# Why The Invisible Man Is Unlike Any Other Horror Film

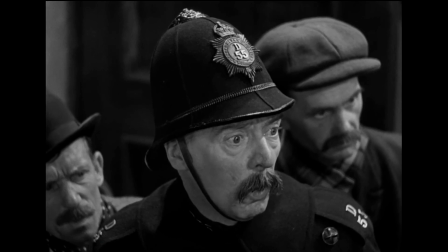While green screens and editing software can now key out virtually anything, in 1933, the visual effects for The Invisible Man took a bit more ingenuity.
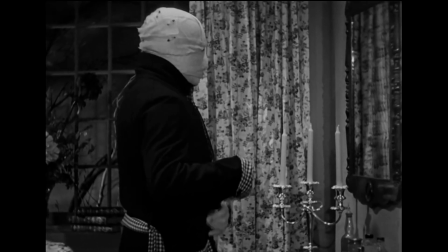For his reveals, Cloud Raines would wear black velvet over any exposed areas underneath his bandaging,
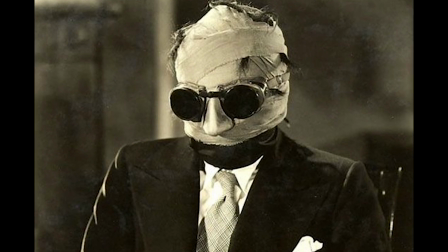which was then filmed against a black backdrop, then layered on top of the footage of the room that he was to appear in.
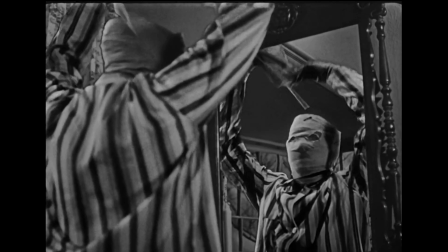In order to achieve the effect for this shot here in the mirror, four different elements were needed to be photographed in exactly the right positions.
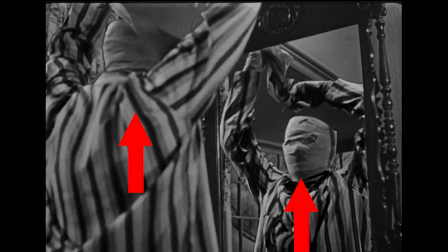First, filming him from behind, and then in front to use for the mirror, then his background, and then the background for the mirror.
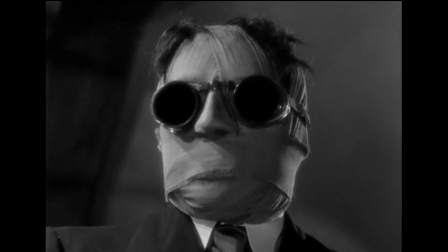Now let's take a look at the visuals of another scene, and my favorite from the film, the Invisible Man's infamous reveal.
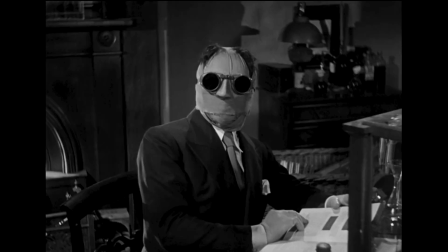The camera is placed in order to feel distant from the monster, and create a sense of fear. It does this by keeping eye level with the police and the shop owners coming in through the door, with Griffin staged just slightly below camera, and placed slightly farther away.
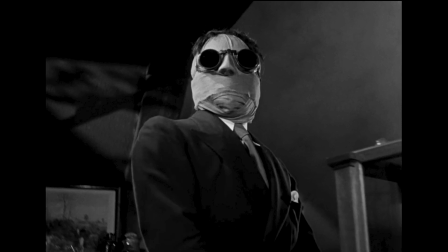Then when he stands, the camera is now angled on a medium shot placed below the Invisible Man, looking up to him as he stands, conveying a sense of power and menace to the character.
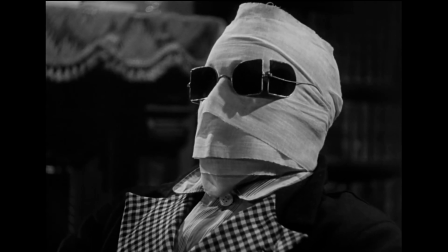It keeps his disconnected angling on him throughout the film, and generally placing the lights in a more dramatic way that,
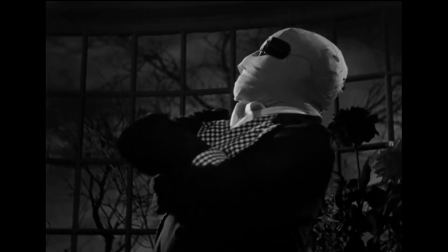while not completely true to its established sources, looks gorgeous in a very classical style,
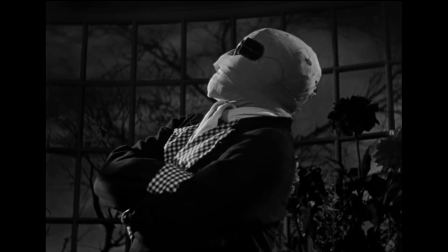something cinematographer Arthur Edson excels at,
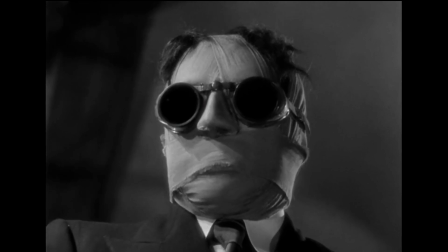with large, soft-key lights illuminating his bandaged face and bright backlights playing off the sides of his goggles.
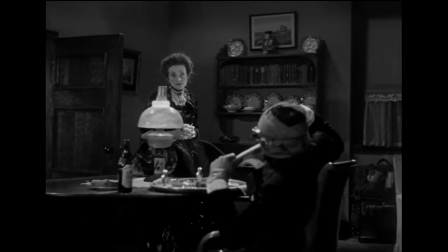The Invisible Man is a truly unique film, even among other groundbreaking works of horror.
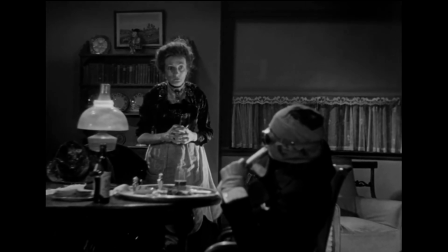The Invisible Man has left an impression on filmmakers and audiences alike that continues through to this day. Thank you for joining me on this look back of this classic film. I invite you to tune in next time as I continue my series on the monsters of Universal Pictures.